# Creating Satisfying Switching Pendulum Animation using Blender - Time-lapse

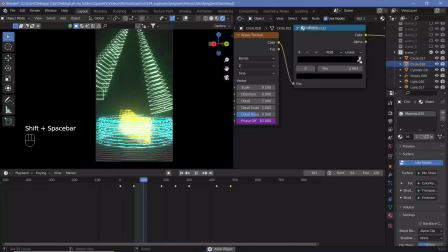This particular scene was slightly difficult for me to do because I wanted everything to just be holographic,
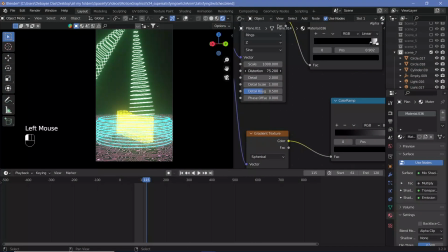so everything was supposed to be see-through, the floor, the base, the switch, and all of that.
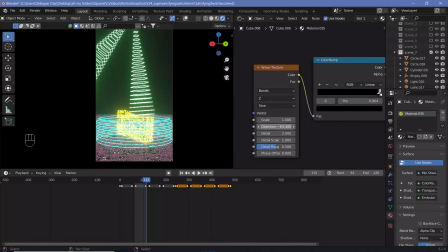But the moment the switch and the floor, or the base, at least the base of the switch, becomes transparent, clearly things weren't lining up that well. So I did end up making them opaque afterwards, and I guess that looked a bit better,
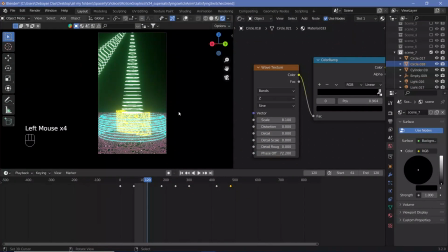but a lot of this is quite a bit of trial and error to figure out what works and what doesn't work.
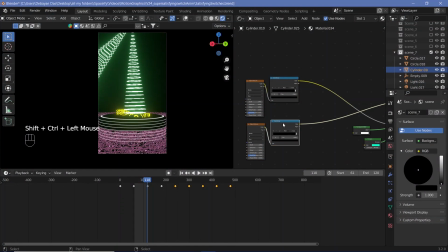I kept the plane infinitely large in all of my scenes and just added in a mask, a gradient mask, a spherical gradient mask, so that only a portion of the plane is seen.
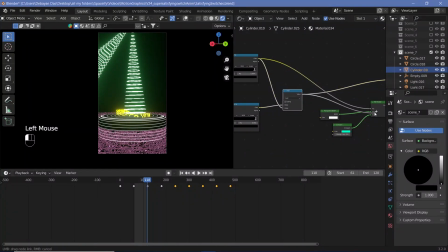I feel like I did that in most of the situations because as we go further away,
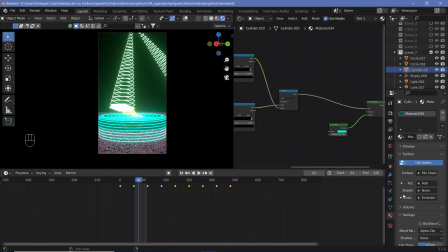all of it just becomes lit up and it looks too strong, which is the exact opposite of what would happen in a situation like this. The further you go, the weaker it should become and the more it should fade into the horizon. So that's why I added this gradient texture.
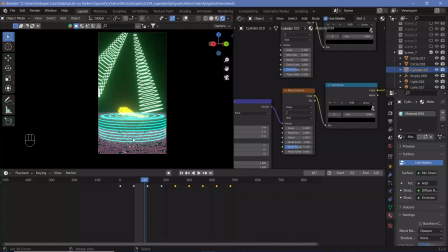Instead of the gradient texture, I could always have just scaled down the floor.
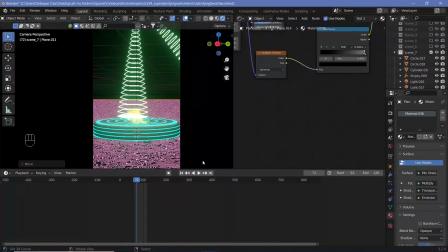And now that I'm watching this, I am thinking to myself, why in the world did I not do that?
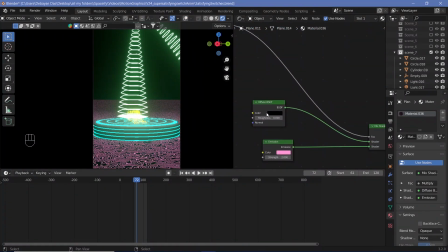Because each of the textures that I had to use, I had to scale up by so much. And you can scale a texture at most to 1000.
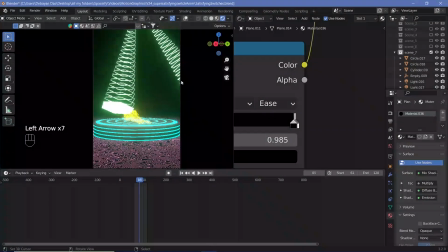And there were certain areas where I had to add in another texture after that texture and scale that up as well,
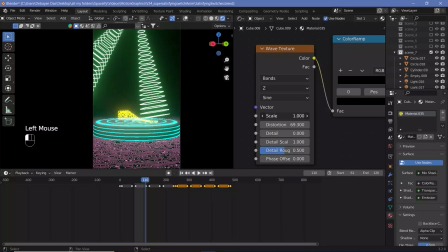because it still wasn't large enough.
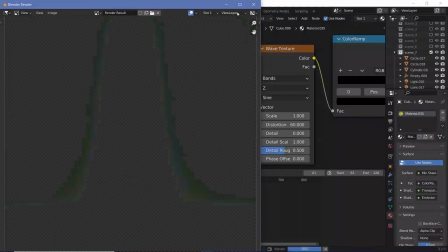So I could have just changed the size of the floor in areas where I didn't need it.
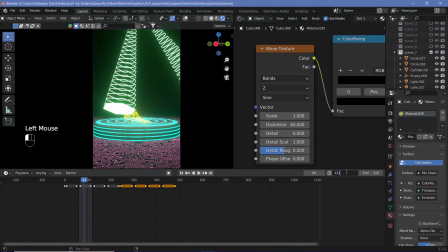I do not know why I did this. So yeah, this was the region where I did not
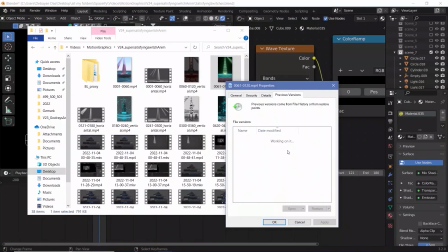save it to, I did not change the frames that I'm working on,
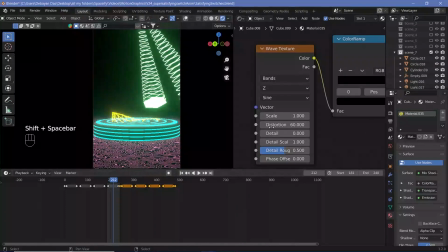and I ended up hitting the render in the previous frames, and that just deleted that entire
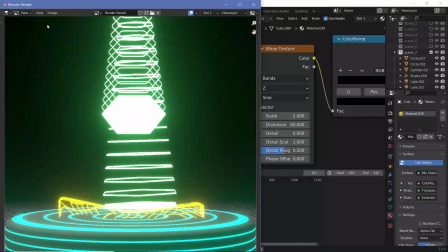animation of the magma scene that I had made, this particular one.
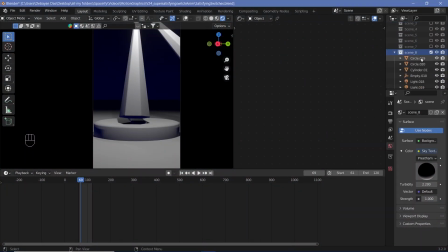So I had to re-render this again, and this was probably what took the longest amount of time to render.
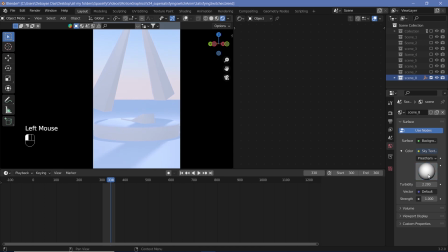So that was a very sad thing to do.
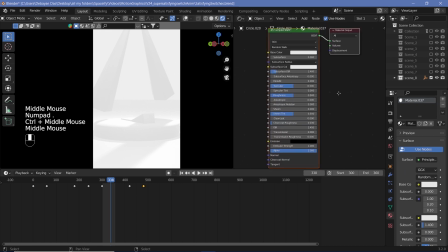However, yeah, I skipped out the portion of me re-rendering that because it's just re-rendering it.
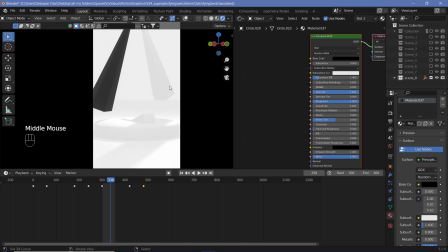And then I continued on to make a few more scenes.